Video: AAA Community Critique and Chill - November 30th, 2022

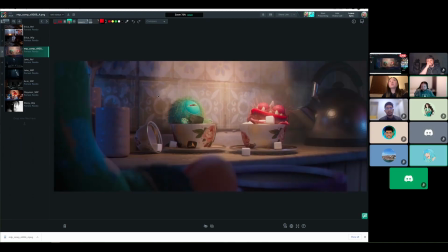i like the suspense on the teapot personally maybe they're the one is a little bright but it's fine to be immediately that there's a nighttime and they're watching tv with blue and there probably is a lamp light behind the couch or something for sure
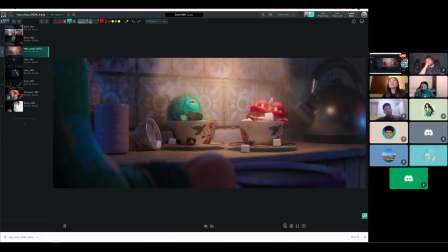i actually liked those spec lights nice touch that's you know personal taste maybe oh no i mean i think right like i think the spec is helping but yeah just yeah just drop possibly
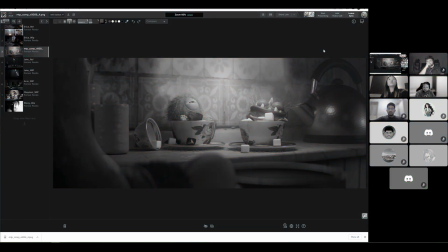dropping this one just if you um if you squint or um you know kind of like look at it in the the luminance values this this is one of the brightest things currently um just kind of drawing our eye away from the focus but it should still it can still be there um
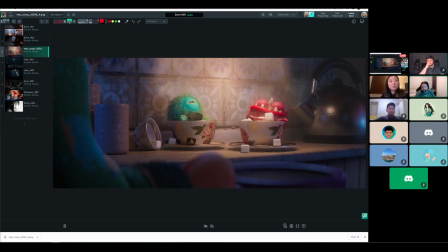as like in these elements and that it really helps sell the metal quality um of the teapot maybe it's more to do with the resolution of the map that's providing the dimples that the dimples feel soft yep yeah
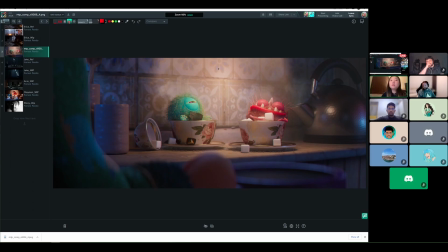maybe um probably not for tonight's but maybe i'll experiment with like getting another kind of texture in the roughness for that because um yeah actually at first i didn't even have the bump in there and i was like oh that's not bad but maybe if i can add like scratches and stuff for
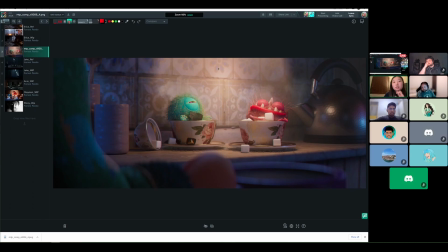interest rather than dimples that's more high ribs cool i'll look into it the dimples just remind me of a pounded copper which would be on a teapot i mean like i have a teapot like that
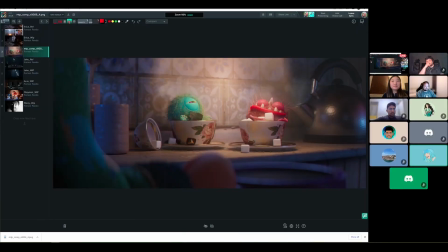because that's why it's like oh that's pretty cool to me but so it just reminded me of that You know how they have those little hammer pounded copper look?
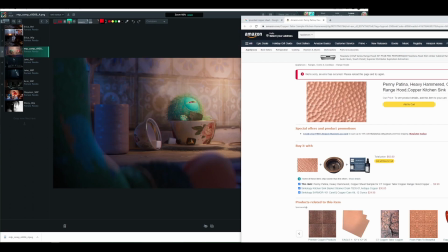I don't know if you guys know what I'm talking about. Yeah, I like that. Yeah, it's actually like a copper pounded copper or a pounded metal.
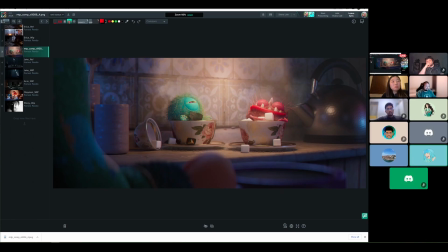It actually looks really nice. I like the texture a lot. That's what I like. Yeah, again, I like the texture of it. Yeah. Now, I have it on very small screens. But yeah, I mean, that's a good point.
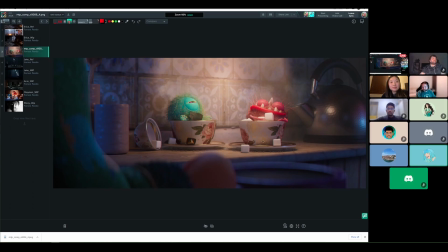Detailed detail, but it does just look like, from what I can tell, it just looks like a hammered copper teapot, which is kind of cool. Yeah, so maybe to Matt's point,
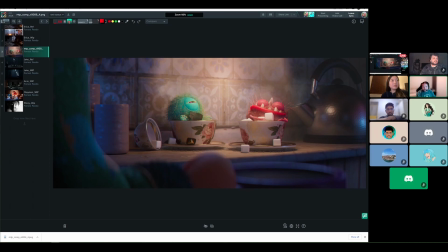maybe there's a higher res texture of that style that you could bring in. Yeah. Cool, thank you.
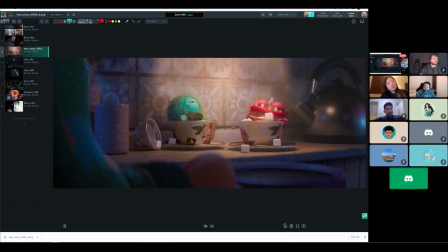or you could alternatively you could also lean into the sort of handmade aspect to it and try and add a little bit of warp to it so it feels like it is actually hammered you know maybe at the moment it's it's feeling artificial in part because it comes across as a little bit
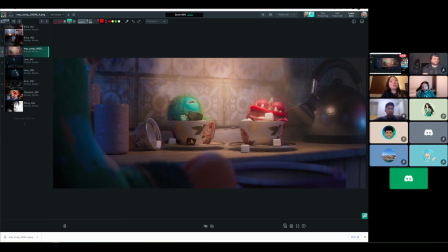overly smooth but also because it's quite sort of regular almost noise like for the way that it's currently got the dimples whereas the the texture that was shown
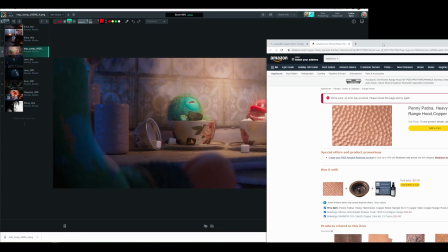with the the copper you know you could sort of see there was some deformity to the different um hits maybe yeah for sure i mean maybe you might be able to simulate that with a like a gentle warp on the on the texture like
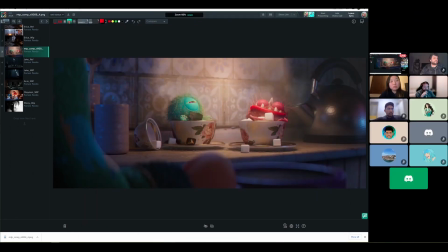if it's a if it's regular texture maybe a slight warp or something to it without sort of breaking through the uv borders might allow that to sort of read as a little bit of breakup that makes sense
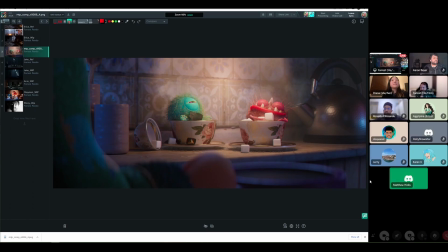the only other thing that i sort of see that i think i'll point out is um see how at the top left there you've got the spoon sitting in the container yeah that guy so um one thing you might want to do if you're framing this next time would be to try and
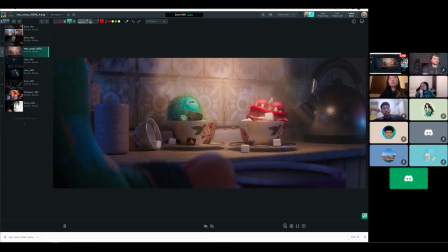make sure that the the spoon sort of leans away from the edge of the character because it kind of really feels like you've got two lines that are very close to each other but sort of sitting on top of each other
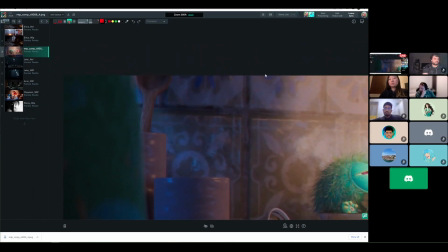um like if that was sort of like at the moment let's say it's one o'clock if it was feeling like it was coming in at like two o'clock a little bit more um might feel a little bit more incidental and you don't have that sort of double up of lines. That totally makes sense. That's a good point.
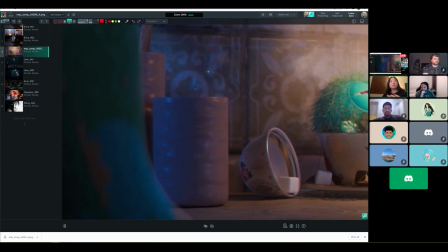I was considering moving it to the bottom, or the closer container, but I'll also try.
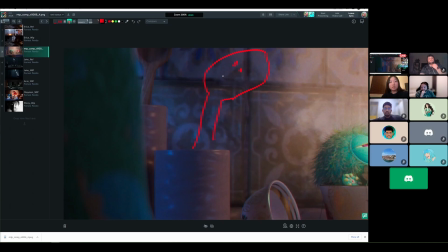Yeah, that would work as well. Miley face is optional.
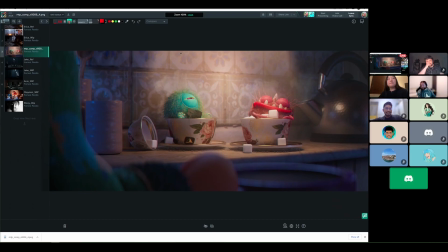The other thing you might want to keep an eye on is the lens that you've got, because it currently feels like it's fairly wide.
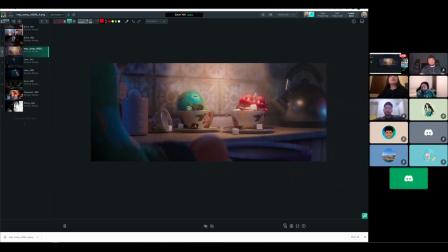Wide lenses don't tend to have much depth of field.
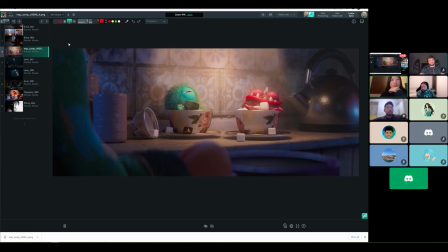For the foreground or overall do you think there's too much in the background as well? not so much in the background it just feels like the foreground is starting to go a little bit too soft but I mean you could probably find a lens that will do it or something
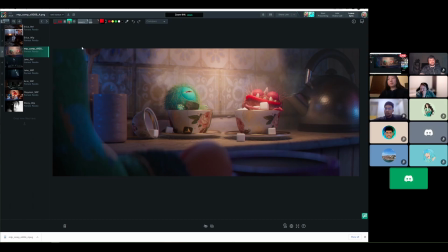on a long lens you can go quite you can have a really sort of shallow depth of field but as you start getting wider and wider that depth of field it's easier to hit infinity so you don't get quite too much out of focus where it is out of focus
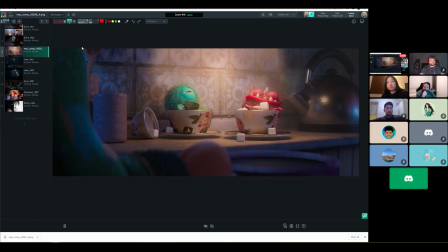that said if it if it suits you artistically to crank it up i'd say crank it up um i mean if nothing else it's throwing your eye deeper into the image which is very much the purpose of this shot i gotta say i really dig that guy on the right yeah
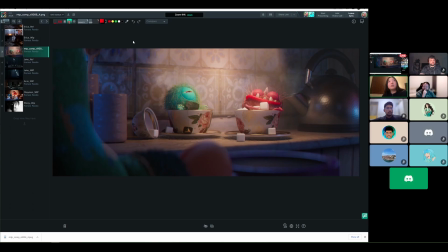yeah i'll look at i think it's actually quite a long lens um it acts like okay in Maya but I mean I I'll eat my words no I'm wondering if like what makes it feel wide I'm just thinking out loud about
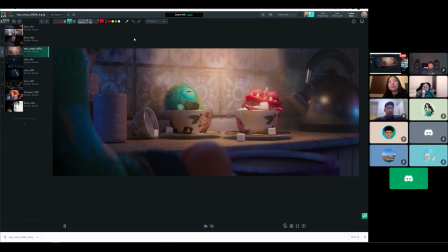I mean it might be the format and the framing I'll definitely look at the depth of field anyway because of the little issue that we already talked about so but keep that in mind
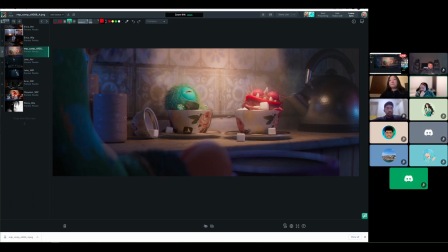yeah thanks yeah that's it's a good point um yeah hopefully playing around the settings it'll it'll kind of resolve some of those those things i
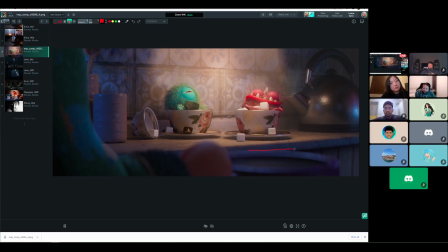don't yeah like this still feels a little bit like i i it takes me a minute to to realize what is cup and what is uh counter
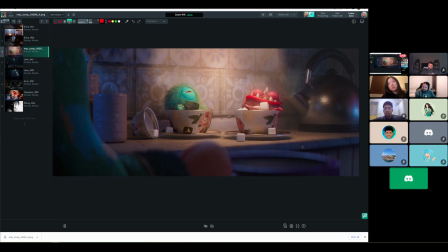and so but so maybe maybe a bright highlight in the foreground just to sell the idea that the cup is porcelain and shiny yeah yeah adding just like a little little bit more of like a of a spec hit uh separating or something
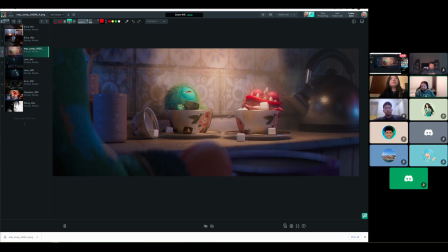man this is so pretty yeah and i still i've i fully decided i love how this this lip is looking Sweet. Well, Diana, thanks for submitting, and thank you everyone for giving feedback.
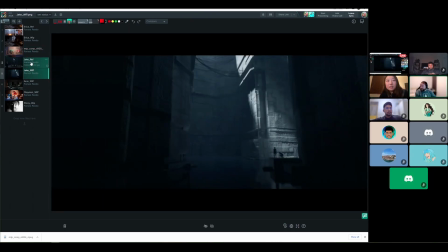Next up, we have Jake, I don't think is here.